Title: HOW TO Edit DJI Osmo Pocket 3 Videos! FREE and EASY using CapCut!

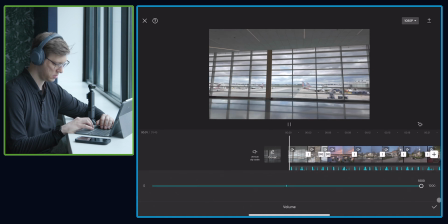12:25 Hey everyone.
Sounds pretty high, so let's bring that back.
Hey everyone, today I want to talk to you about. Hey everyone, today I want to talk to you about my recent trip to Huntsville, Alabama.
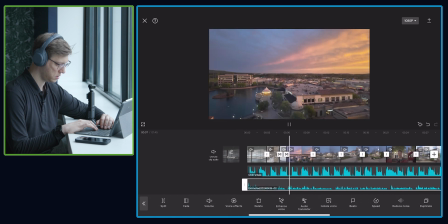12:37 I flew down there for a couple of days. The neighborhood I stayed in was awesome. It was very walkable.
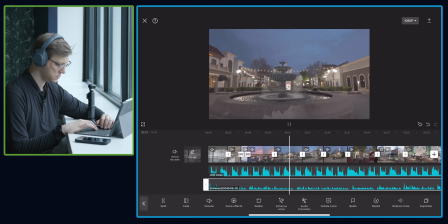12:43 They had a ton of shopping in the area. They even had their own movie theater.
Okay, so I did say movie theater there.
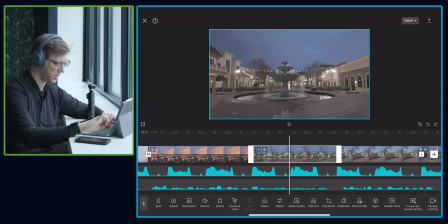12:49 So let's see if I could flip these two shots here. So I just hold down and it's as easy as that.
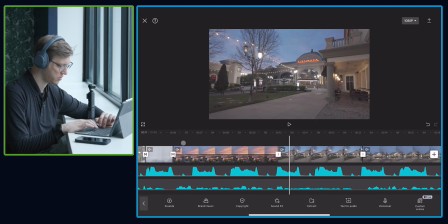12:54 And now the movie theater is going to be shown there, which is incredible.
In the area, they even had their own movie theater.
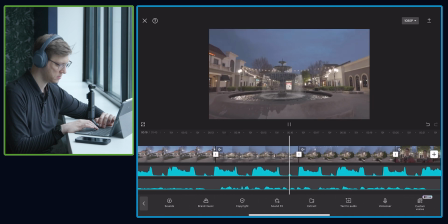13:00 And it was just a couple of streets that were very close to my hotel. They had this amazing fountain, unfortunately.
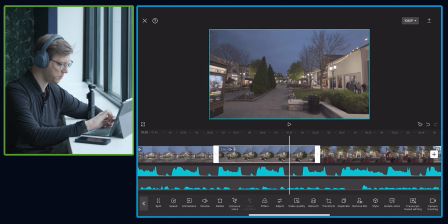13:06 So same thing with this. I talk about the fountain a little bit later. So let's switch these two clips here.
And it was just a couple of streets that were very close to my hotel. They had this amazing fountain.
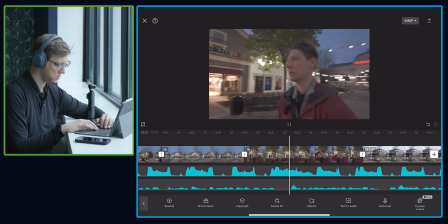13:19 Unfortunately, that nighttime it was very windy, but I still took advantage and I wanted to get outside to get a walk in.
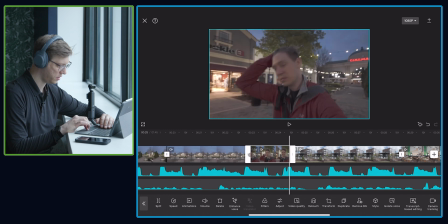13:26 You can see how windy it was.
Grab this clip and make it a little bit longer. All right, so you can see my hair clip needs to start right there.
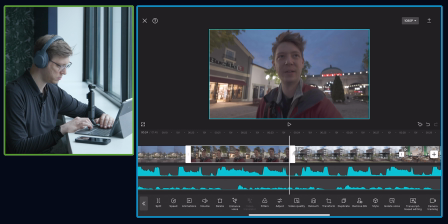13:34 So let's bring it down.
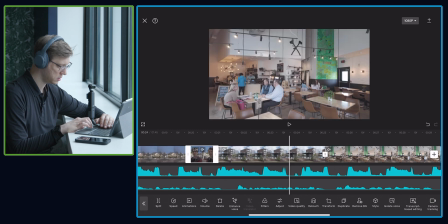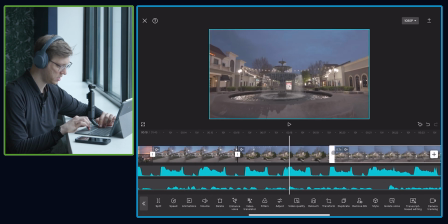13:42 Then maybe we can show a little bit more of the city here.
They had this amazing fountain.
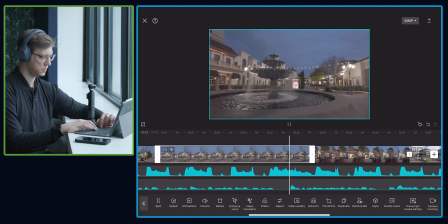13:48 Unfortunately, that nighttime it was very windy, but I still took advantage and I wanted to get outside to get a walk in.
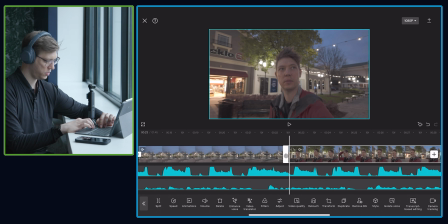13:57 Okay, so let's drag my clip out there a little bit more so we show a little bit more of myself walking in Huntsville.
Advantage and I wanted to get outside to get a walk in. You can see how windy it was here.
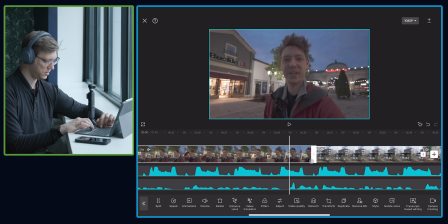14:07 My hair was flying all over the place.
All right, so then let's bring in the coffee shop here because I know I talk about the coffee shop next.
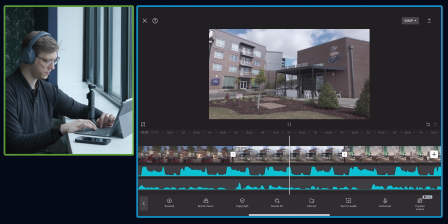14:15 The next morning we had much better weather and I was able to sneak out to Honest Coffee Roaster.
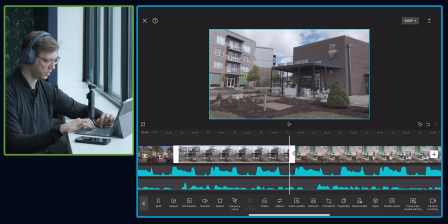14:19 So I do want to hold this clip a little bit longer until I'm done finished saying Honest Coffee.
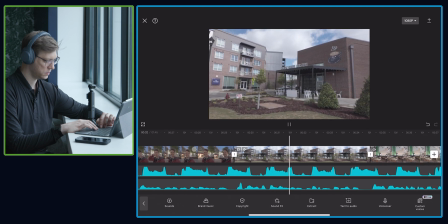14:27 The next morning we had much better weather and I was able to sneak out to Honest Coffee Roasters.
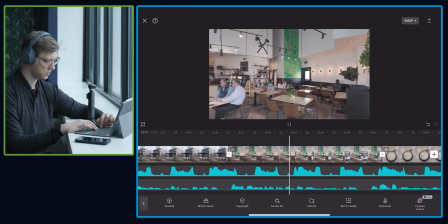14:32 Generally when traveling, I try to find a couple of coffee shops that are in the area that I can check out.
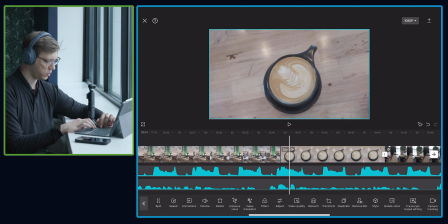14:37 The decor and the So let's bring out the decor shot a little bit more because I do talk about it a little bit longer there.
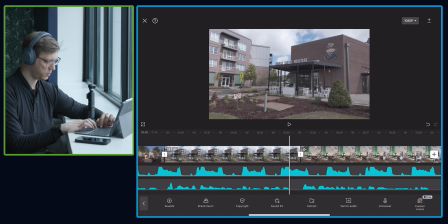14:44 And then we can drag this clip out a little bit more too because I am still talking about Honest.
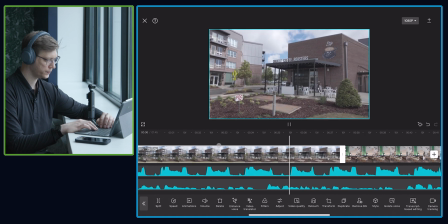14:49 Generally when traveling, I try to find a couple of coffee shops that are in the area that I can check out.
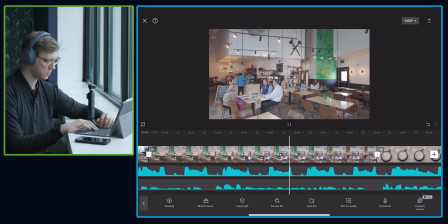14:56 The decor and the coffee here was amazing. I was able to work here for a couple of hours before flying home.
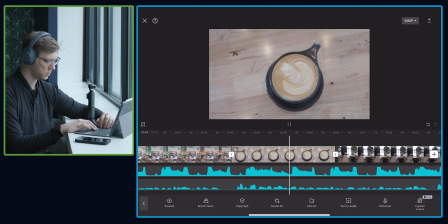15:03 I got this latte. The latte art was awesome, and I was very, very happy with the taste.
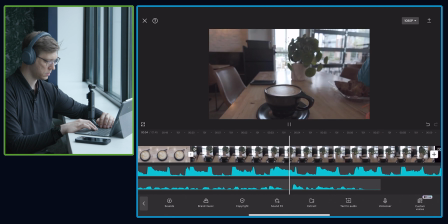15:08 I did get decaf because I didn't want to stay up all night. Anyways, thanks for joining me, and I'll see you guys in the next one.
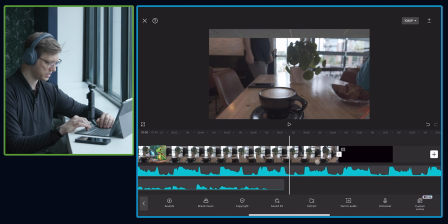15:14 Cool, so now let's add my clip there.
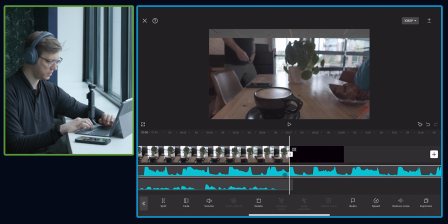15:19 So if I just bring this back, and then same thing with the audio, so I can bring on my audio clip there too.
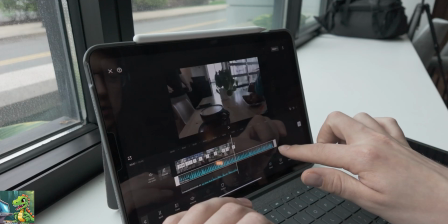15:24 So if I zoom out and then just grab my audio, and I can drag it to the end.
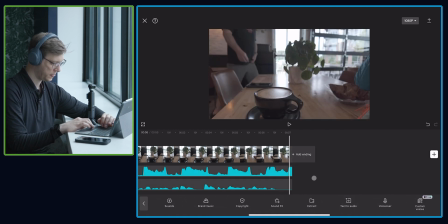15:31 I'm going to delete this little end graphic they add on. And now if I want to watch my video back in full, I can just click play.
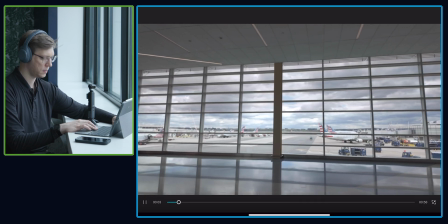15:39 Hey everyone, today I want to talk to you about my recent trip to Huntsville, Alabama. I flew down there for a couple of days.
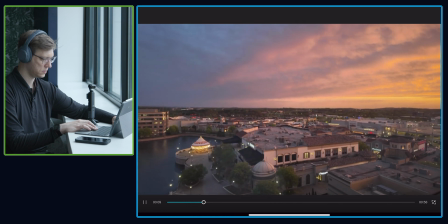15:45 The neighborhood I stayed in was awesome. It was very walkable. They had a ton of shopping in the area. They even had their own movie theater.
Awesome. So as you can see, this is so impressive. I was able to create this mini vlog that I'll be able to post on Instagram within a couple of minutes. And the video looks great. And all this is shot on my DJI Osmo Pocket 3.
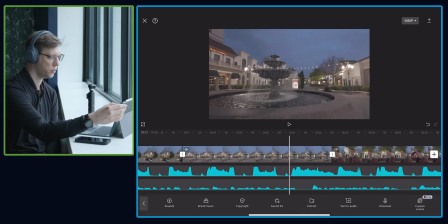16:04 So then if you want to export it, you just go up here and you click on this little export arrow
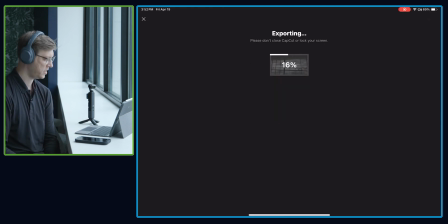16:09 right there, and it is exporting now in a matter of minutes. And look at that, it's ready to share.
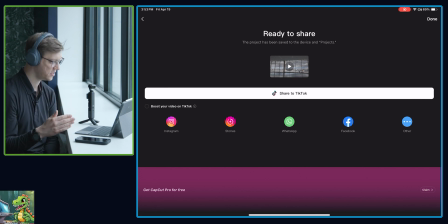16:16 It shows me that I can share it on Instagram, WhatsApp, Facebook, Instagram stories, and it's all set for me.
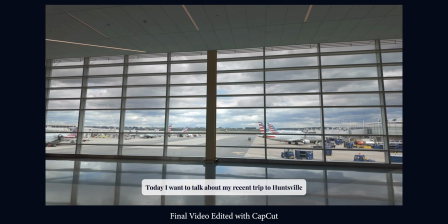16:22 Hey everyone, today I want to talk to you about my recent trip to Huntsville, Alabama. I flew down there for a couple of days.
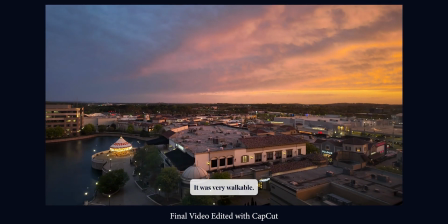16:28 The neighborhood I stayed in was awesome. It was very walkable. They had a ton of shopping in the area.
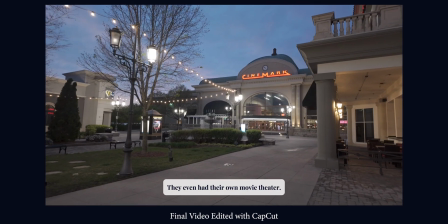16:33 They even had their own movie theater.